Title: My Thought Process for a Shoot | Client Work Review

Hey, what's up? So, there's no real prompt for this video. I sort of just decided I wanted to make something different, somewhat interesting. I thought it'd be cool to look at one of the videos I just made recently and review it and the thought process, and just go along with you guys and sort of share what I did and why I did it. Cool? Cool. Full disclosure, before we start, the video is going to be in Spanish. If that's an issue, it's an issue. It doesn't really matter. You get the gist of the video either way. And I also liked the Spanish one because this my client is a native Spanish speaker. So we did one in English and in Spanish. I just felt like the Spanish one was a lot more natural since it's his first language. And since it's his first language and everything, since it's his first, why can't I say that? Since it's his first language, I just figured the tone of it came off a lot stronger. So that's the only reason I'm picking this video over the English one. So let's go ahead. I'm gonna watch it on my phone, although it is playing right behind me. I don't feel like turning around and giving my back to you guys because that'll put you on my flank and I just can't have that for safety reasons.
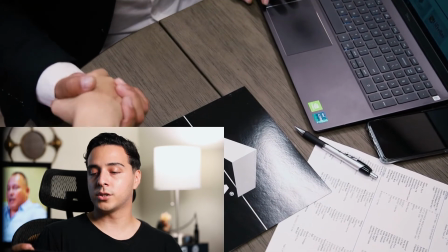78s
Okay, right away we start off with the cool handshake, some trademark logos of the company.
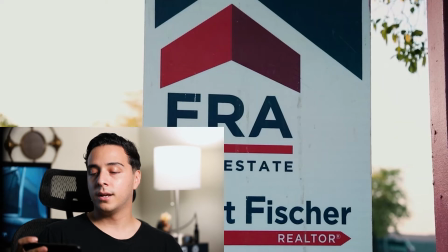85s
Very cool, very cool. Nice. Oh, I'm gonna pause it right here actually.
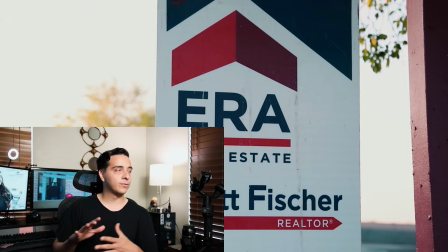90s
So in that shot of ERA sign in front of like a home or something like that, it wasn't posed.
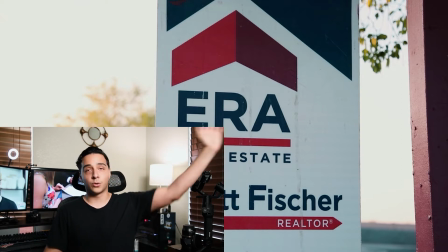98s
He didn't lead me to that spot. Literally there's a house across the street that is being sold by that company.
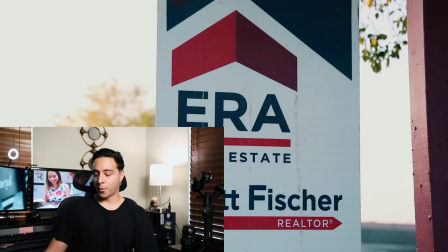103s
So I was like, oh, perfect. I'm just gonna stop there on my way and take some shots.
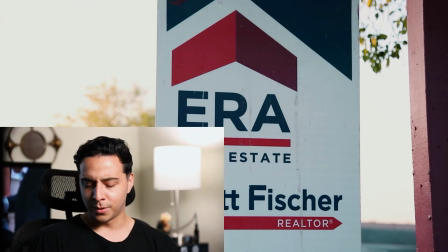108s
So I literally just pulled up one day with my camera and my stabilizer. I threw my ND filter on it.
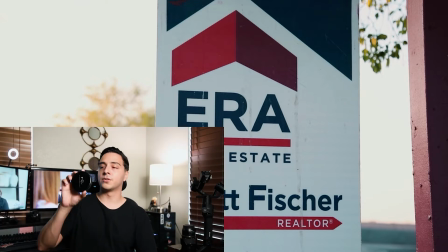113s
Actually, I threw this ND filter on it and just had to go.
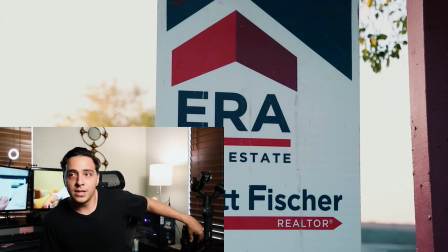120s
Took a few shots of the home or the sign and then kept it moving. I don't know why I sabotaged myself like this. I shouldn't have grabbed this at all. Cool. I try to set it up there and make it look kind of cool.
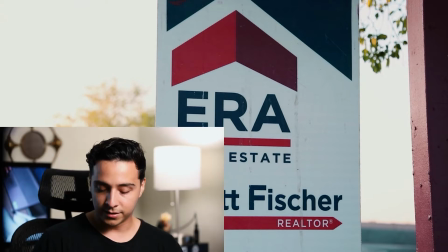131s
Try to give you an interesting background. Sue me. Anyway, let's keep moving with the video. Then in here we have the first interview shot.
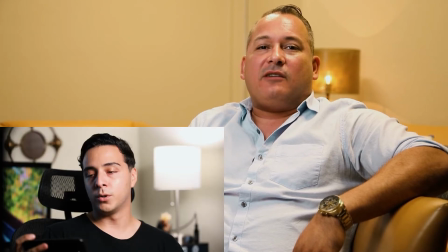138s
It's pretty good. We did it at one of the offices that they have.
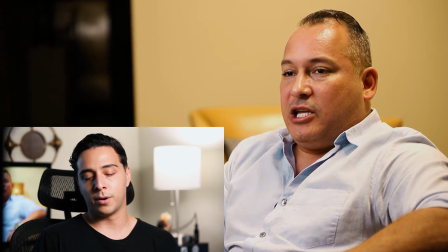142s
And the lighting in there was really awesome. I'm gonna go ahead and pause. The lighting in there was really awesome.
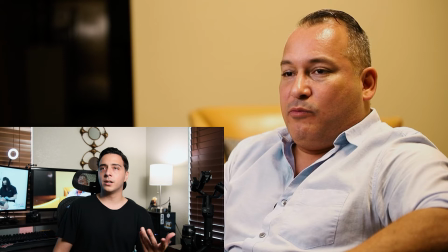147s
I had an original shot made, but it came off a little too contrasty and dark, and it just wasn't like the look I was going for, or he was going for either.
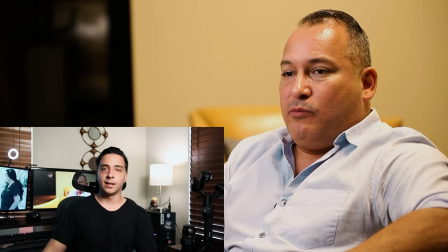159s
So I was just like, whatever, let's turn on all the lights. And then I gave him like a key light on his side to accent him a little bit more from the background.
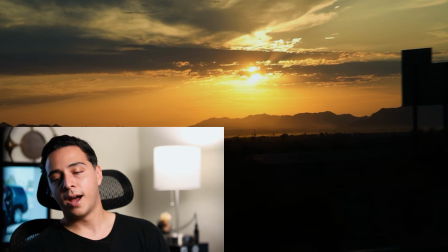167s
And then the shot right after that, the one on the freeway with the car, I shot that one on my way home at sunrise.
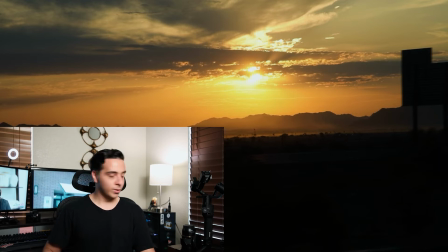175s
And no, I wasn't really shooting and driving. Well, I have a little camera right here, I'll show you.
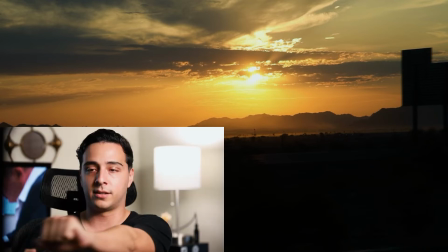180s
Yeah, so I was on my way home and I'm driving like so. And I propped up my camera because the view looked insane.
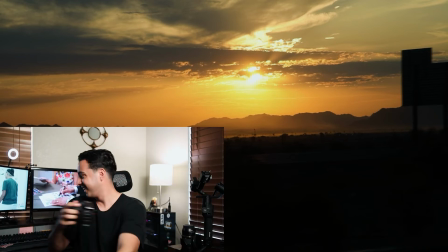187s
So I was just like, okay, cool, I'm just gonna hit record and hope for the best. And I have a lot more footage that didn't actually work out. That shot barely made the cut too, but it looked pretty awesome and I was happy even though I wasn't really looking at the frame.
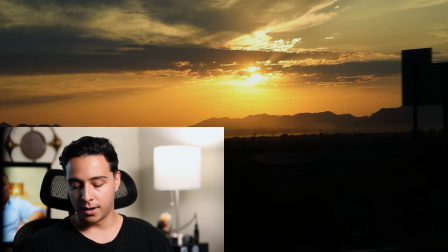201s
I left the settings that I had from earlier on in the camera and then I just kind of winged it, but it came out pretty good.
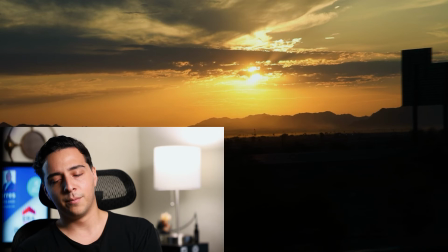209s
Although it's a little bit too dramatic, I think, for this whole shoot. However, it kind of fit the narrative that I was going for either way.
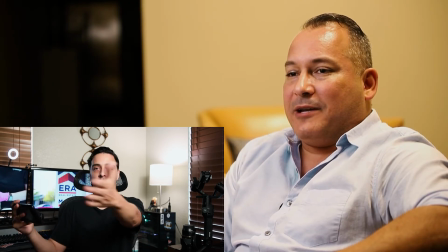219s
Yeah, more interview shots, shot it with two different cameras. The two I'm using right now, the 5D Mark IV and then the 6D Mark II.
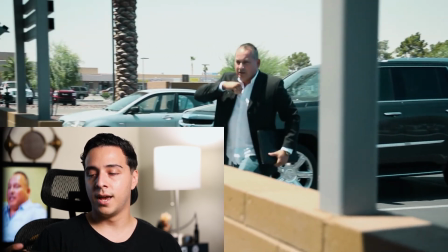229s
Yeah, he wanted this shot right here kind of establishing the place that we were at and he was gonna go meet with the client kind of thing.
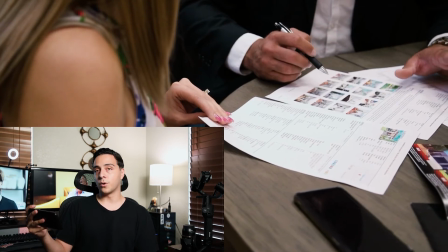235s
Obviously the building itself had a really cool logo for the company and it happens to also be their website.
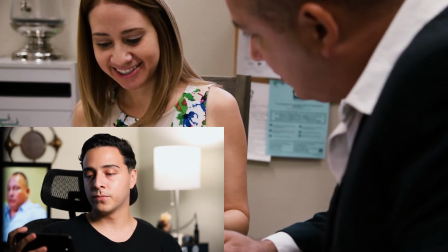241s
Kind of handy. It's like a double plug, you know? And here, that is actually his wife in the shot.
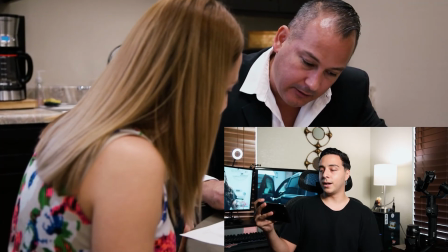248s
I had a key light behind them to their left.